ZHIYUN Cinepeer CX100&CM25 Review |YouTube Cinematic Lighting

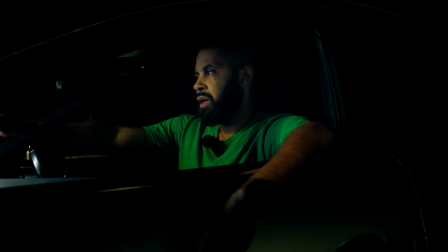I just wanted to show you what the setup looks like I've changed it a little bit now I turned off the light behind the vehicle and I just have
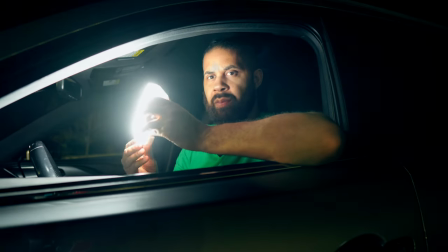the CM25 right here as you can see it's turned up pretty bright so it's gonna what I didn't want to happen is for the
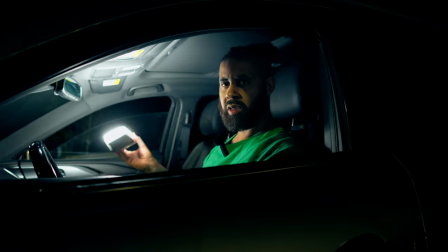interior to be lit up like this because when you like the interior it just doesn't to
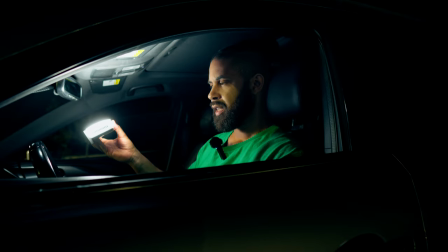me it just doesn't look that good it doesn't look authentic it looks like a light is inside
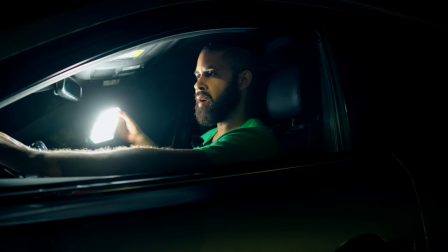here and that's not what I'm looking for what I'm looking for is
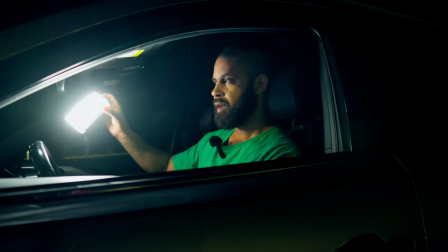more of a look that the lights
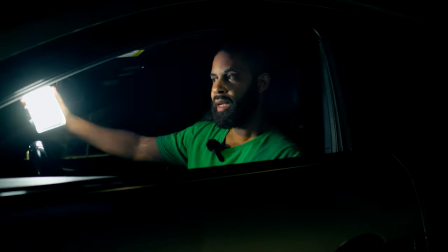outside are actually illuminating me so it looks more authentic
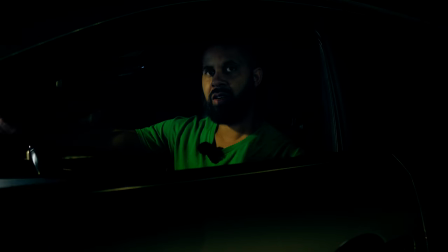so the key to this that I've learned is to keep the intensity of the light low and then you also don't want it to be direct like
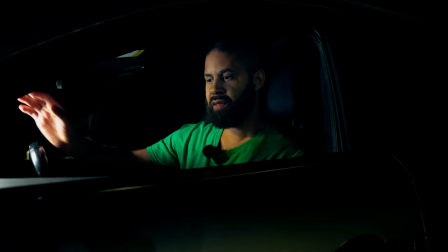if I point it like this it's going to reflect off of things inside the vehicle but
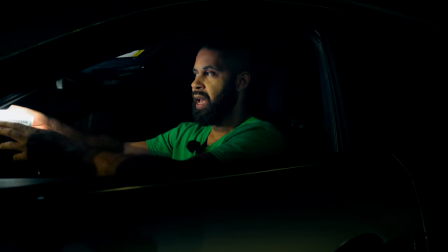if I point it back at the windshield and turn it up
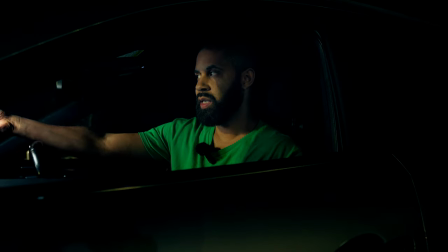and out of the windshield then it kind of bounces off and it doesn't look
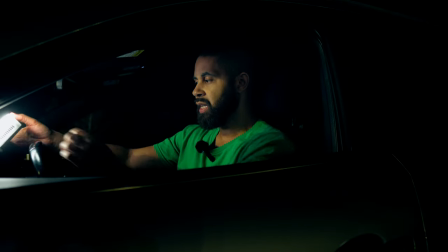as fake but then I found if I put it down actually lower
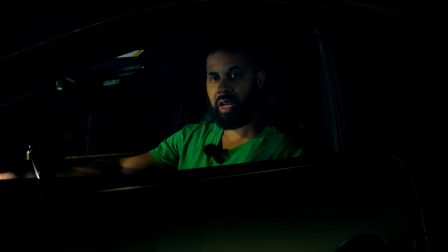here where the actual gauges are and let it bounce off the gauge and then just turn it down just a bit to where it's not too bright. It looks more authentic. It looks like maybe the gauges are lighting my face and then I can even flip it around if I want so that
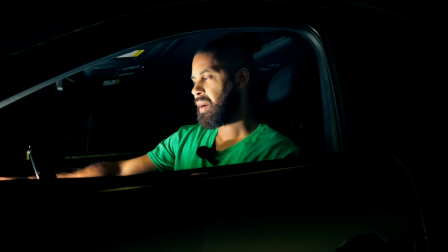it's pointing directly at me and because it's being partially blocked by the steering wheel if I leave it like this then I'm just blown out.
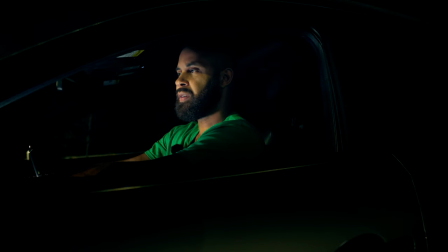I'm just lit up very bright but if I turn it down like this to me that looks more natural that looks like it's really real you don't see too much on the inside you see a little bit but it's not enough to make it look like a fake light like if I had
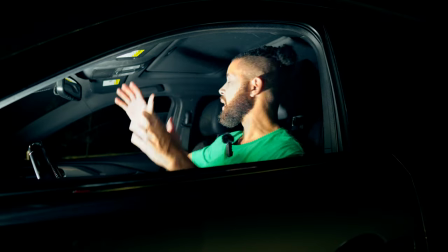it like this because now all of this is being lit up you got shadows and that just doesn't it doesn't look real to me so I
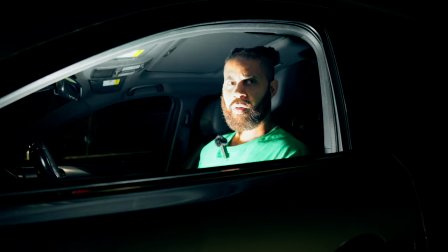think that's the key to using tiny lights is to not let them overpower wherever they are because even though they're small and they get really bright that can be a problem because it can make things look really harsh because the light source is so small one of
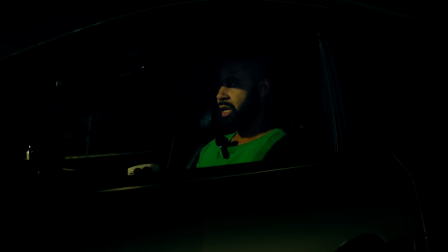the keys to getting cinematic looks is to have a very soft diffused light and the more the bigger it is and the more diffused it is the the roll-off is going to be better what that just means is the when you're looking at a person the light side of my face and the dark side of my face isn't going to be a harsh
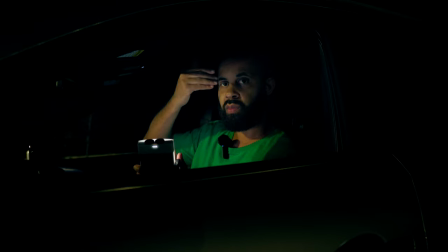like cut from super bright to super dark. It's going to be more like it almost fades like the part of my face is bright and then it fades into blackness.
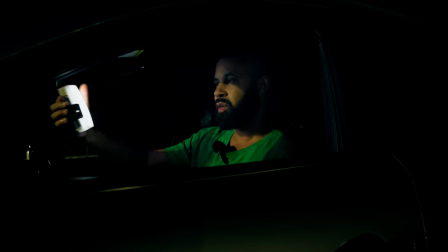Just really, really subtle and that's what you want when you're dealing with small lights like this. I don't even know if you can really see me right now but I just wanted to demonstrate what using these little lights can do for you.
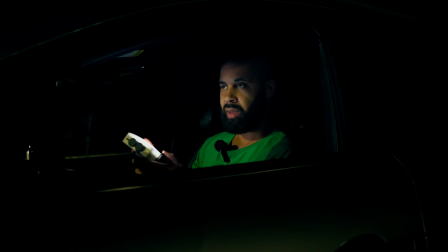Again, I think these are great lights and this has its place and you can use this in a lot of different ways but the key is to control this light and that's the key with all lights if you don't control them they will get out of control especially the brighter you get when
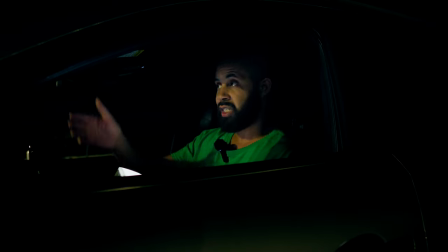you start to step up to like the 120ds the 300 and the 600 watt lights that put out a lot of lumens candelas or lux you know we're not going to get into the brightness of the lights but all of that stuff the the higher and the brighter and the more intense the
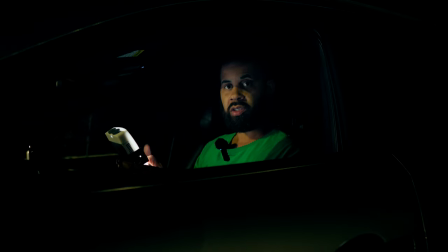light is the more you have to control it or else it'll just wash out everything so that's why I think working with these tiny lights like this to start out with is actually going to give you a good foundation and a good base to be able to build your credibility in the lighting
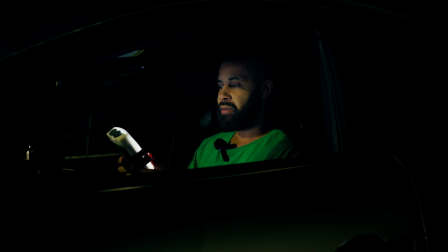world if that makes sense so I hope this was helpful to you.